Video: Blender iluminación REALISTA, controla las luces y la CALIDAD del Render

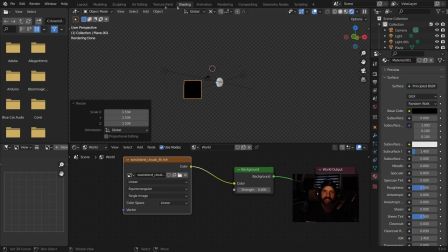24:40 Voy a quitarle la luz de HDRI que tengo aquí. Se la voy a quitar, ¿vale? Voy a ponerlo en negro para que no me interfiera.
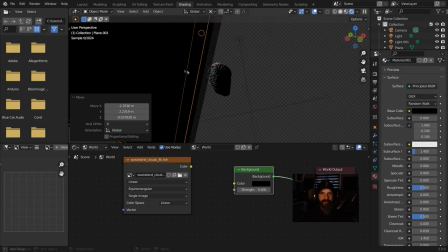24:52 Fíjate cómo ya este plano que yo tengo aquí me está interfiriendo en la luz que me está llegando aquí.
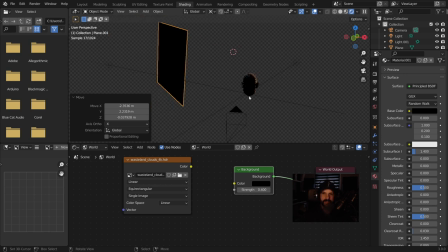25:00 Por lo que, fíjate, que si yo cojo ahora y lo trabajo, puedo iluminar la parte que me interesa del objeto. Vean que yo puedo trabajar esa sombra para que me ilumine estas ciertas partes.
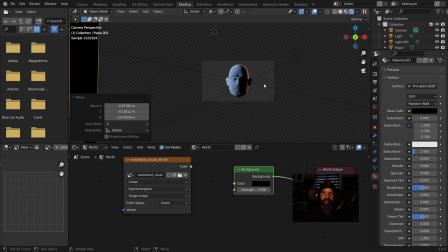25:17 Y puedo hacer que aquí tenemos una luz, una sombra, la luz de ambiente, y ahora vamos a trabajar esta luz de HDRI con muy poca intensidad.
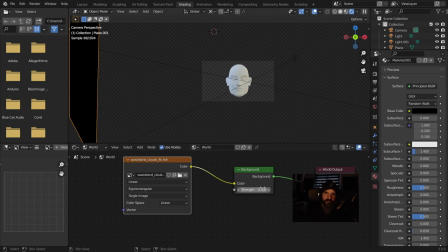25:36 Vamos a poner 0,5, ¿vale? 0,005.
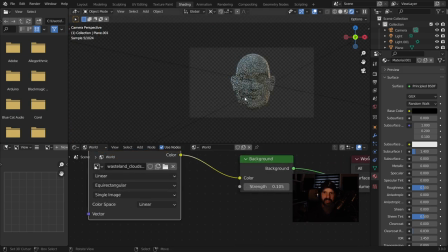25:43 Y vamos jugando un poquito a ver esto. Ya tenemos aquí una iluminación, fíjate, otro tipo de iluminación tenemos. Fíjate lo que estamos haciendo. Coloreando esta parte de aquí. Estos brillos, estas sombras que se me están generando es por el plano que he puesto de la sombra.
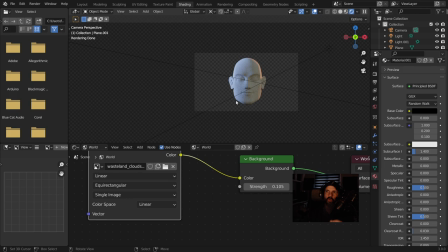25:58 La parte trasera que tengo aquí me está generando un brillo de la luz del sol y esta parte de aquí me está generando otro brillo.
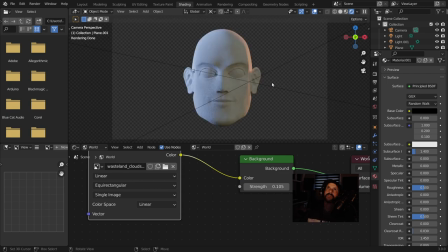26:06 Entonces esto podría ser una iluminación controlada. Estamos controlando la cantidad de luz que se nos refleja en nuestro personaje a través de planos que generan sombras. Las sombras son muy importantes porque las sombras te van a dar la definición de estos objetos.
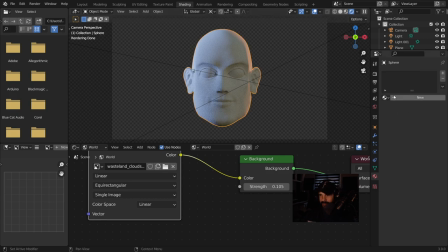26:20 Es decir, si yo pongo este objeto, lo voy a pintar de blanco, muy potente.
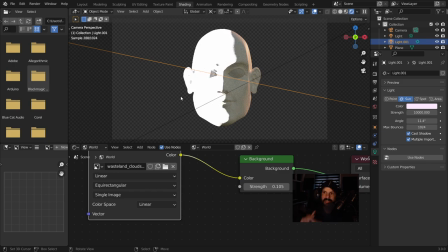26:27 Si yo le doy mucha potencia a la luz, se puede utilizar para hacer ciertos efectos que vienen muy bien para ciertas cosas. Por ejemplo, puede ser un efecto artístico, por decirlo así. Pero fíjate, te quita la cantidad de luz que demos en una superficie, quita definición, ¿vale?
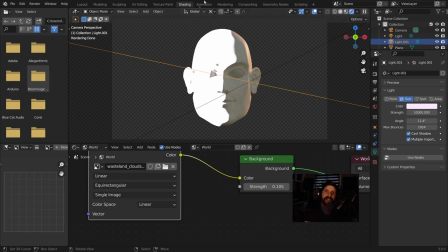26:44 Sea textura o sea forma. Fíjate que parece que todo esto es plano. Entonces, la intensidad influye. Sí, influye la intensidad de la luz que le des, ¿vale? Por eso tiene regulaciones.
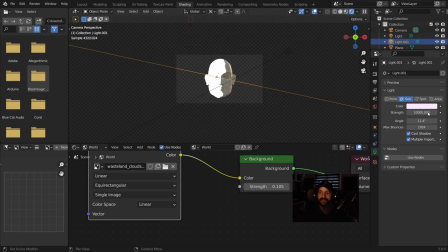26:55 Lo que tenemos que conseguir es, pues lo que decimos, un equilibrio para que se vean estas formas, ¿no? En este caso, si yo lo quito a cero, vean que cambia totalmente la luz que yo tengo. No se ve como. Está como aburrido, ¿no? Le falta iluminación, como la teníamos antes, ¿vale?
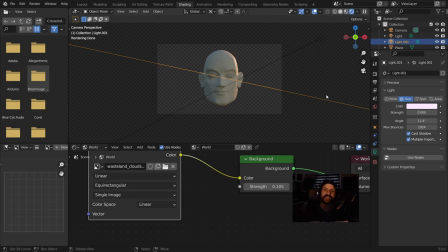27:11 Eso es interesante también que lo tengan en cuenta. Otra de las cosas que siempre se hace es, y se dice, en realidad se hace también en directo,
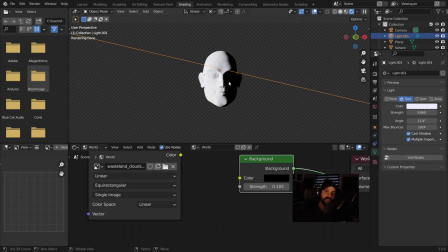27:19 se dice que cuando la iluminación se ilumina a un personaje, lo interesante es que la luz no esté a la misma altura de la nariz. Es decir, si iluminamos desde esta parte, lo que te va a generar es este tipo de sombras aquí.
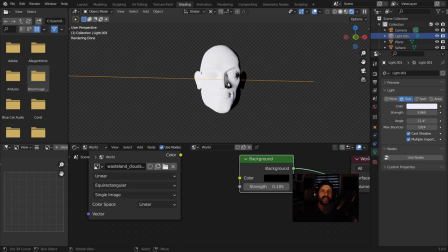27:35 Dice que no son muy bienvenidas. Entonces, se dice que para que no te dé la nariz y no te dé la sombra esta extraña que te está dando aquí, se dice que, como norma general, porque claro, tú puedes hacerlo si te gusta,
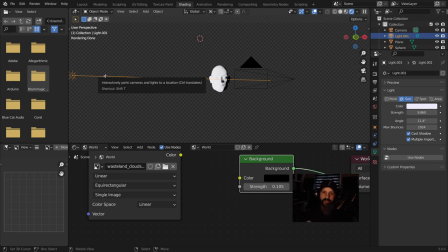27:51 y lo hay, y habrá escenas perfectas que lo tendrán, pero se dice que si bajamos un poquito el tono, la sombra, vean que bajo, y que se proyecte la nariz a esta parte de aquí abajo, dice que es un poco más, pues, te deja ver mejor el objeto, ¿no?
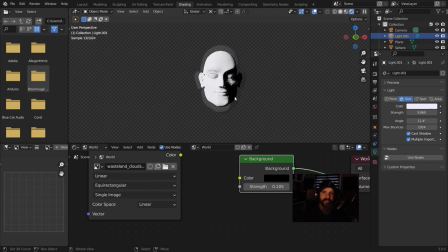28:06 Fíjate cómo podemos encontrar este tipo de iluminación, vean, se ve la parte de la cara. Y la nariz no me entorpece, parece que tiene hasta mejor presencia, ¿no? Entonces, bueno, presencia desde mi punto de vista también y desde el punto de vista de muchas personas,
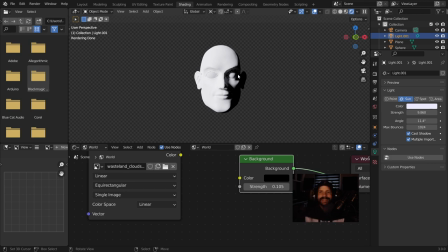28:22 pero que la iluminación es un arte y cada cual lo puede iluminar como quiera. Yo te digo las partes, cómo podrían ser para mejorar tu personaje y después tú las utilizas o no, si te vienen bien o no, ¿no? Después en este caso yo pondría incluso mayúsculas A, fíjate, una luz de punto, lo utilizo yo para reflexiones.
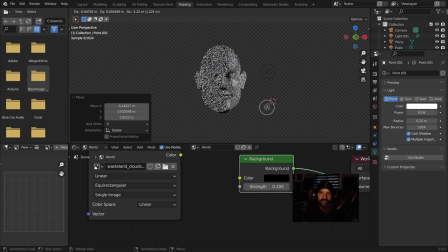28:41 La luz de punto, yo pongo una luz de punto aquí, control D, y lo que pasa es que tengo que rellenarlo con mucha luz de punto, pero fíjate que puedo tener máximo control.